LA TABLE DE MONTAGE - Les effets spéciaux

Salut à tous et bienvenue pour un nouvel épisode de la table de montage. Mais qu'est-ce que tu fais là? Je sais pas, les gens se sont plaints que j'étais pas là dans le dernier épisode et puis j'aime bien ta émission et je voulais t'en écrire un, faire le présentateur, te faire plaisir. Cool!
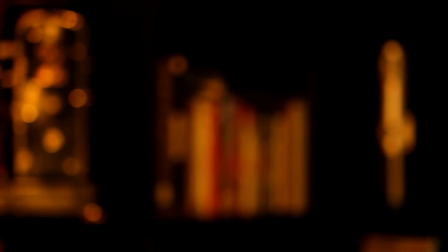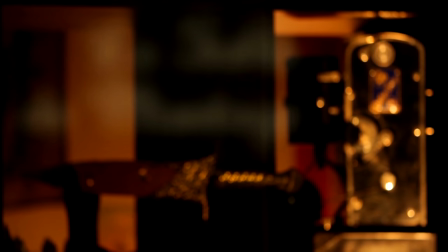Aujourd'hui, je vais vous parler d'un sujet qui me tient particulièrement à cœur dans le cinéma et qui fait parfois débat entre moi et Greg, c'est les effets spéciaux.
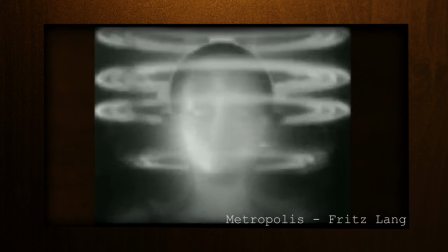0:34 Ce qui est génial avec le cinéma, c'est qu'on peut créer des situations impensables et impossibles dans la réalité.
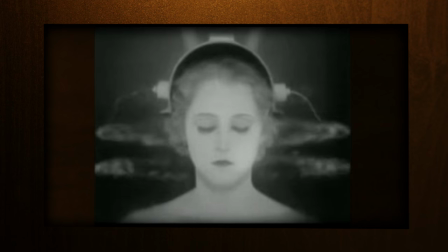0:39 Et c'est pas en 2017 qu'on a commencé à imaginer des choses impossibles. Par exemple, Georges Méliès est un petit peu le papa de l'effet spécial.
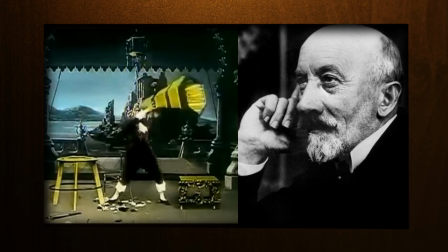0:45 C'est un peu logique dans sa carrière, puisqu'à la base, il était magicien, et donc, le cinéma était un peu l'aboutissement d'un nouveau tour de passe-passe. Et donc dès la fin du 19e siècle, voire début 20e, on pouvait déjà parler d'effets spéciaux, même si le terme n'existait pas, on disait tour de magie.
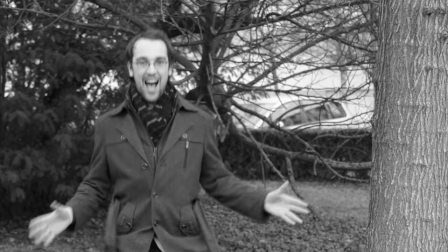1:00 Regardez là, y'a rien, et là, apparition incroyable d'un Grégoire en pleine santé. Ça va mec? Ce qu'on vient de faire, c'était une apparition, il suffit simplement de couper la caméra, de replacer mon acolyte devant l'objectif et de rallumer l'engin, et boum, il a apparu comme par magie, ou de faire au montage. Et cette idée là, il l'avait déjà au début du 20e siècle.
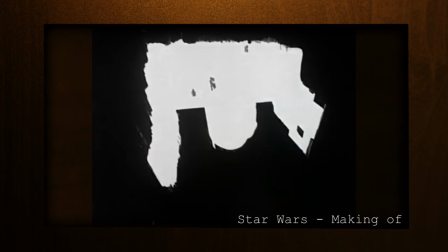1:23 Les effets spéciaux ont bien sûr évolué et c'était l'occasion de trouver des astuces pour créer. Dans Star Wars épisode 4, c'est bien des maquettes qui sont sur un fond.
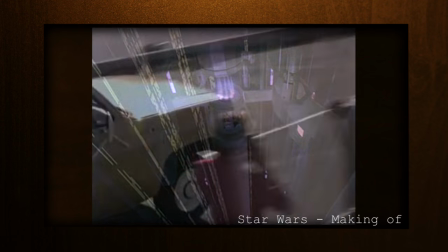1:31 Mais à l'époque, cela crée l'illusion que nous sommes dans l'espace.
Space, the final frontier.
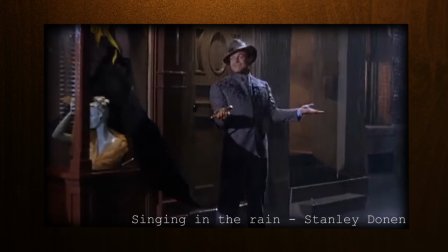1:38 Par exemple, la pluie dans une scène, c'est un effet spécial. Les explosions, c'est un effet spécial.
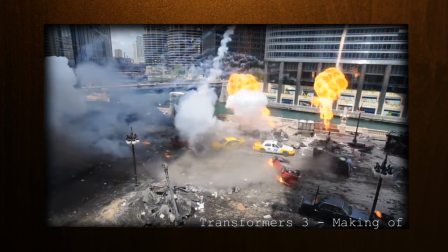1:42 Tout ça, on appelle ça les effets spéciaux mécaniques.
Il est superbe ton spermatozoïde, Jamie.
Cependant, avec l'évolution de la technologie, on arrive à l'heure du tout numérique. Et là... c'est le drame.
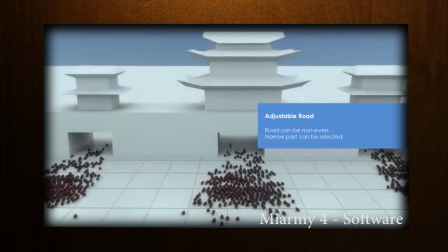1:54 D'ailleurs, les effets spéciaux numériques ont permis de créer des mouvements de masse, des plans impossibles à faire avec une caméra ordinaire, de créer des mondes magnifiques. Et ça, c'est un outil incroyable pour un cinéaste. Cependant, cela a rendu un peu les réalisateurs fainéants.
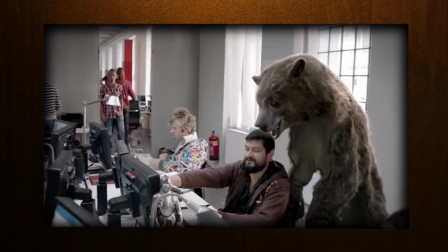2:10 Il est trop facile de tout donner aux effets spéciaux maintenant.
Yeah, more explosions. Yeah. That's always good.
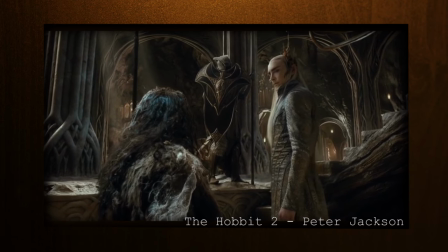2:15 Par exemple, dans cette scène de The Habit, où Thranduil monte les escaliers...
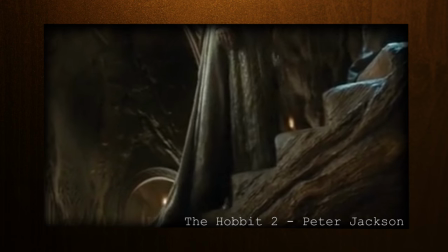2:22 le bas de sa robe là, elle est au numérique, parce que c'était trop difficile de monter des marches avec une robe comme ça.
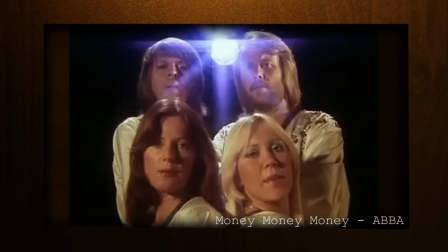2:27 Mais en même temps, le cinéma ça coûte de l'argent. Mais vraiment de l'argent hein.
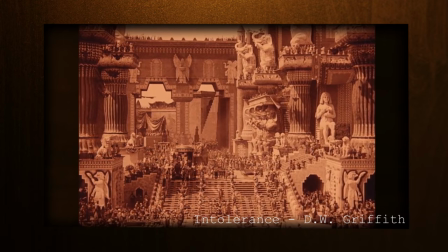2:32 Si le cinéma est un art, c'est aussi une industrie. A l'époque, en 1916, dans le film Intolérance, on a fait un décor en dur de Babylone.
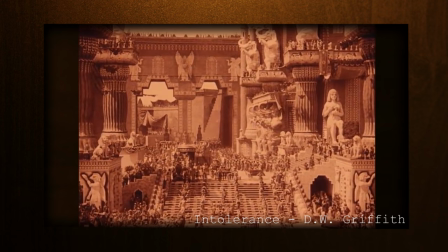2:38 Et cela a coûté vraiment, mais vraiment beaucoup d'argent. Alors il a fallu trouver des trucs et astuces. Des systèmes D, comme sur YouTube, comme le matte painting, comme la perspective forcée, vous regarderez, il y a plein de trucs.
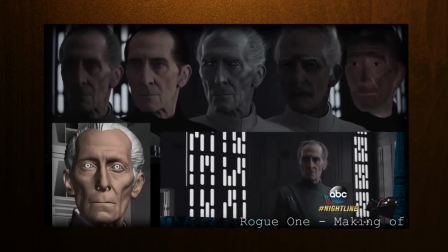2:49 De plus, nous arrivons à un stade où les effets spéciaux sont si bons et incroyables qu'on discerne de moins en moins le trucage, mais on sait que c'est fake.
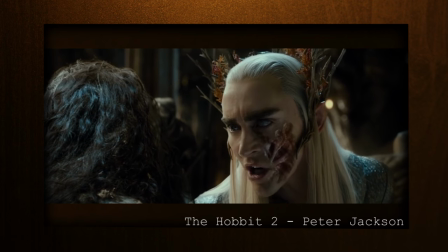2:55 Par exemple, pour The Hobbit, encore, qui est un film à fond vert, je ne comprends pas l'émerveillement des gens sur CFX.
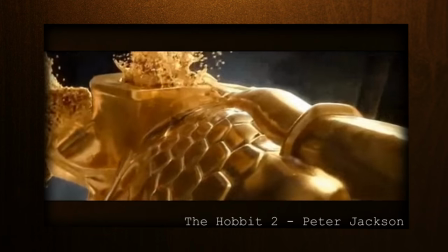3:01 Non mais regardez-moi cet or liquide! C'est dégueulasse! Bon, je m'énerve beaucoup sur ce film, mais pour moi, il représente la maladie des grosses productions, à savoir l'effet spécial à profusion.
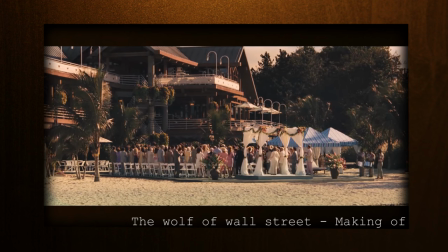3:10 Cependant, tout n'est pas à jeter. Dans le Loup de Wall Street, Martin Scorsese utilise énormément d'effets spéciaux que j'aime qualifier de réalistes.
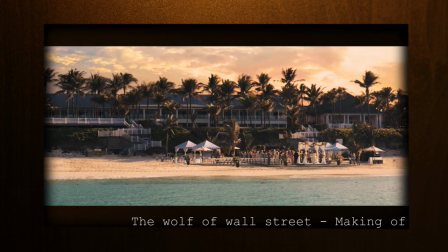3:16 On rajoute simplement une maison par-ci, une maison par-là en fond, et ainsi on fait des économies sur les coûts de production du film.
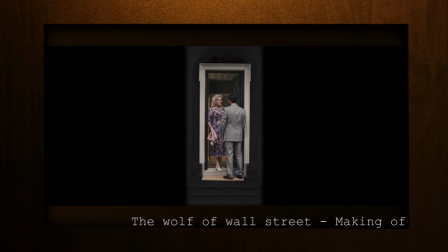3:22 Ça fait plaisir. C'est simple et efficace, et surtout, le spectateur ne se rend pas compte du trucage. Et ça, c'est très important. On est bluffé, c'est comme un tour de magie, on voit pas le trucage... ça cogite là-haut, Hollywood. Donc après tout ça, on peut se demander si les effets spéciaux, c'est une bonne chose. C'est de la merde. Quoi ? Ne soyons pas si tranchés, en fait, le souci, c'est une question de dosage. Le problème avec les FX, c'est s'ils sont récurrents et flagrants.
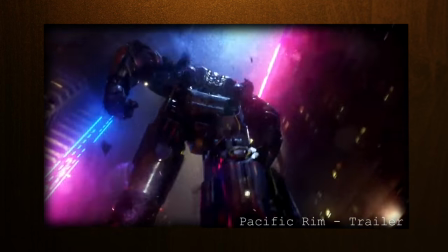3:45 Si parfois on aime en prendre plein les yeux au cinéma, si tout ce que l'on voit, ce n'est qu'artifice, on peut se demander où est la véritable prouesse technique.
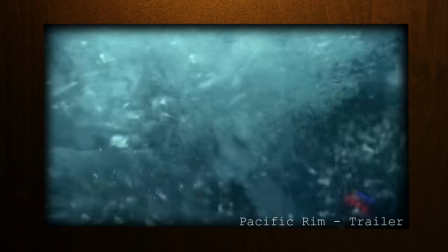3:51 Bah oui, car si vous êtes dans une scène 100% numérique, dites-vous bien que la caméra, elle est aussi numérique et qu'on peut la déplacer dans tous les sens que l'on veut, mais aussi qu'elle prend la taille que l'on veut,
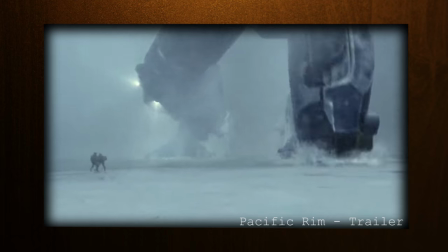3:59 et donc cela offre au réalisateur une souplesse qu'il ne pourrait jamais avoir avec des caméras classiques de plusieurs dizaines de kilos.